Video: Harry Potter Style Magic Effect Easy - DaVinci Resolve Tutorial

Whoa, I wonder what's inside that book. But you wanna know the even crazier thing? You can do all of that in the free version of Resolve. Check it out.
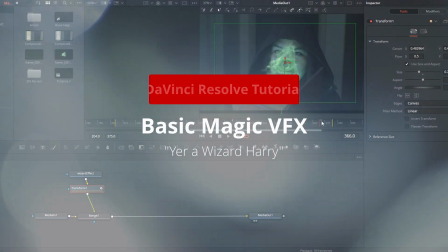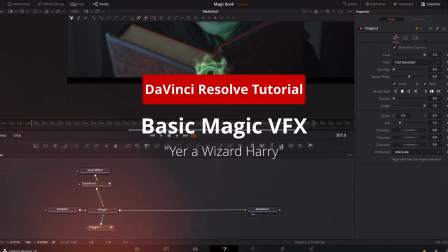Folks, Nathan here. So today we're talking about magic. Ooh, the sparkly, shiny, fun things, and how you can do it yourself in DaVinci Resolve, and more importantly, how you can set up your shot on location to give yourself the best chance for success when working on it in post.
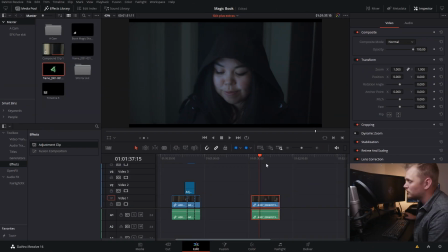So without any further ado, let's get into it. So here we are in DaVinci Resolve 16, and everything I show today can be done in the free version of Resolve, but hold up.
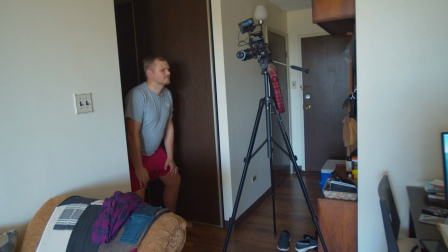Wait, how do we even get this shot? So I set up the camera pointing down a hallway and used natural light coming from a nearby window.
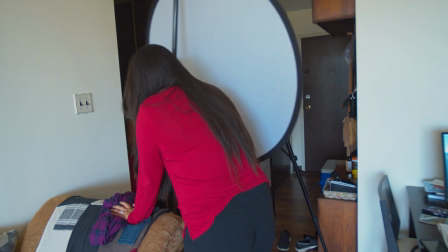It was a little too hard for my liking, so with some diffusion, boom, soft lighting.
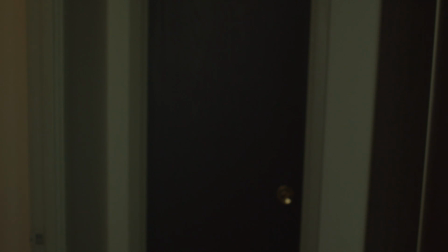I then wanted to add some light from the open door to add a little bit of contrast to the shot, but I wasn't getting enough pop from the house lights, so I brought in an old tungsten light,
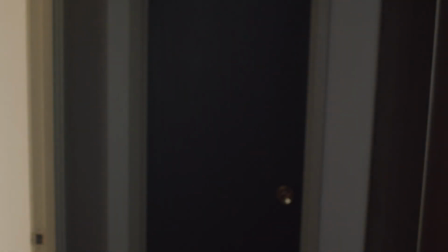flashed that puppy on, and boom, now we're in business. Now here's where the real magic starts on set. Now I know that I want her to open a book and then have a green magical spell come out of that book.
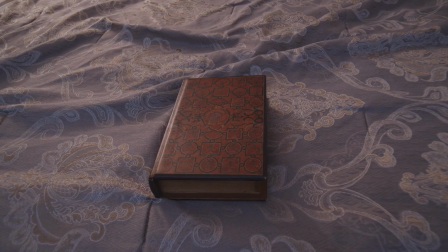Now to make that easier to tie into reality, here's what I did. I took a hollow book and an LED light with a green gel on it.
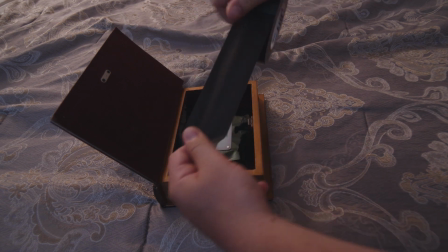I then taped that puppy to the book, turned it on, so when you open the book,
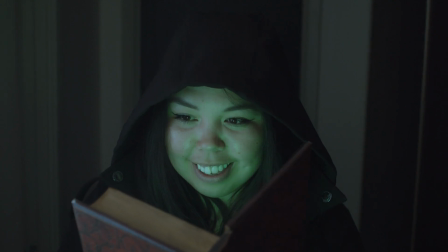you're gonna have green light spill out all over your actor's face, so it's actually like you have a glowing object.
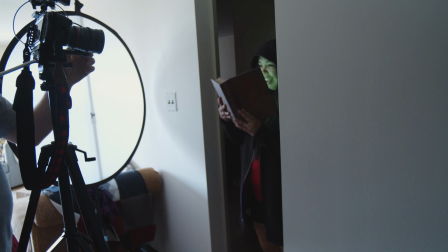So I went ahead and shot the scene, and I made sure to keep her movement to a minimum when she opened the book, just so it makes our job a little bit easier in the future.
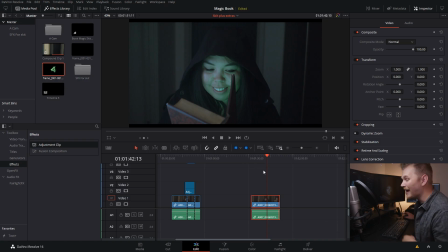And now we're good to bring it into Resolve. So here we are again in DaVinci Resolve 16, for real this time. And I've just done some basic corrections to the shot to get it out of log and into a Rec 709 color space.
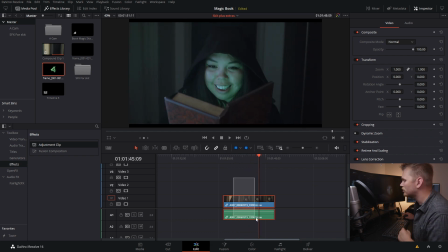So once you have your shot corrected and trimmed to your liking, we're going to select it, right click, and create a compound clip. And we're just gonna create. And the reason why I'm doing this is because when I bring our clip into Fusion, I actually wanna work with the corrected clip, not the log footage.
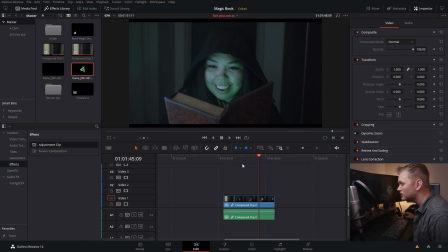Then when we're done in Fusion, we're gonna do some color grading with the VFX in the shot. So now to keep things simple, I'm just gonna go to where we wanna actually do some VFX. So right where she opens the book here, we can just cut that sucker with control backslash,
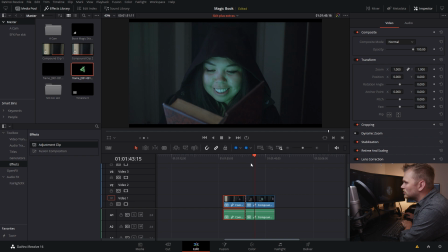and then go ahead a bit, right to when she closes the book. And, whoa, there we go. Okay, perfect. Yeah, right as that book closes, again, control backslash. Okay, great. We're then going to select our clip and go into Fusion.
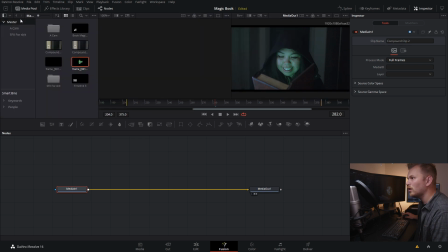So here we are in Fusion, and I'm gonna go into my media pool and drag down my wizard effect, which you can download for free from Footage Crate, link in the description. So as you can see, we now have media in two. I'm gonna drag this down to here to create a merge node. But as we scroll through a clip, we don't see that funky effect.
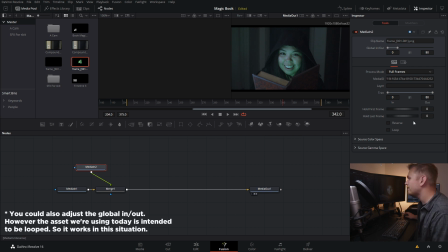Well, here's what we gotta do. We gotta go into our media in node, and we want the effect to loop. So we're just gonna hit loop, and bing, bang, boom, there it is. And just to keep things organized, let's rename our nodes with F2. Just name it whatever you want there.
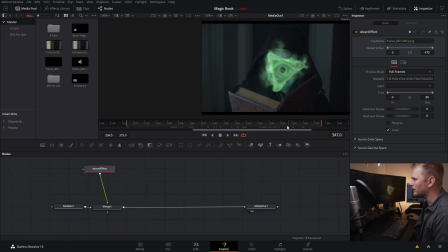So now we have our wizard effect on screen, which is great, but it's just staying in one spot. We wanna make it move around. So how do we do that? Well, if we look in our inspector here, we don't actually see any controls for movement. We actually have to go and grab a transform node. I'm gonna click on that, and it adds it in right there.
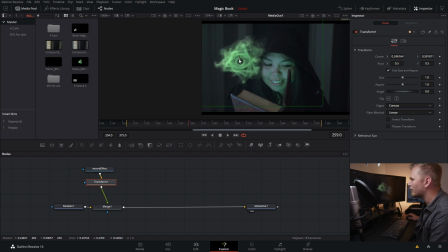And now we can move it around wherever we please. So let's figure out how we're gonna do this animation. We're gonna drag this puppy down, and we know we want it to start from the bottom of the book. As we go through, maybe we can follow her eyes and have it move upward until it's right in front of her face.
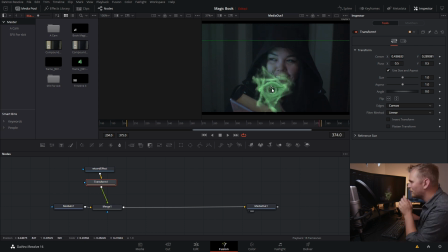Then, as the book closes, we can bring it down and maybe shrink it a bit so that it closes inside of the book like it's getting sucked back in. Okay, that's the game plan. Here's how we do it. I'm gonna go back to the beginning of her shot,
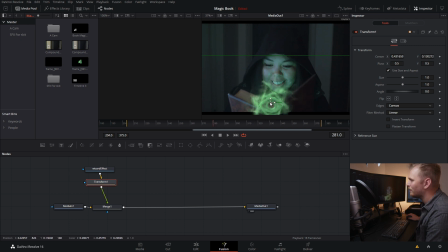and we can maybe actually have the effect lift as she's kind of lifting the book a little bit. So we'll start it right around here.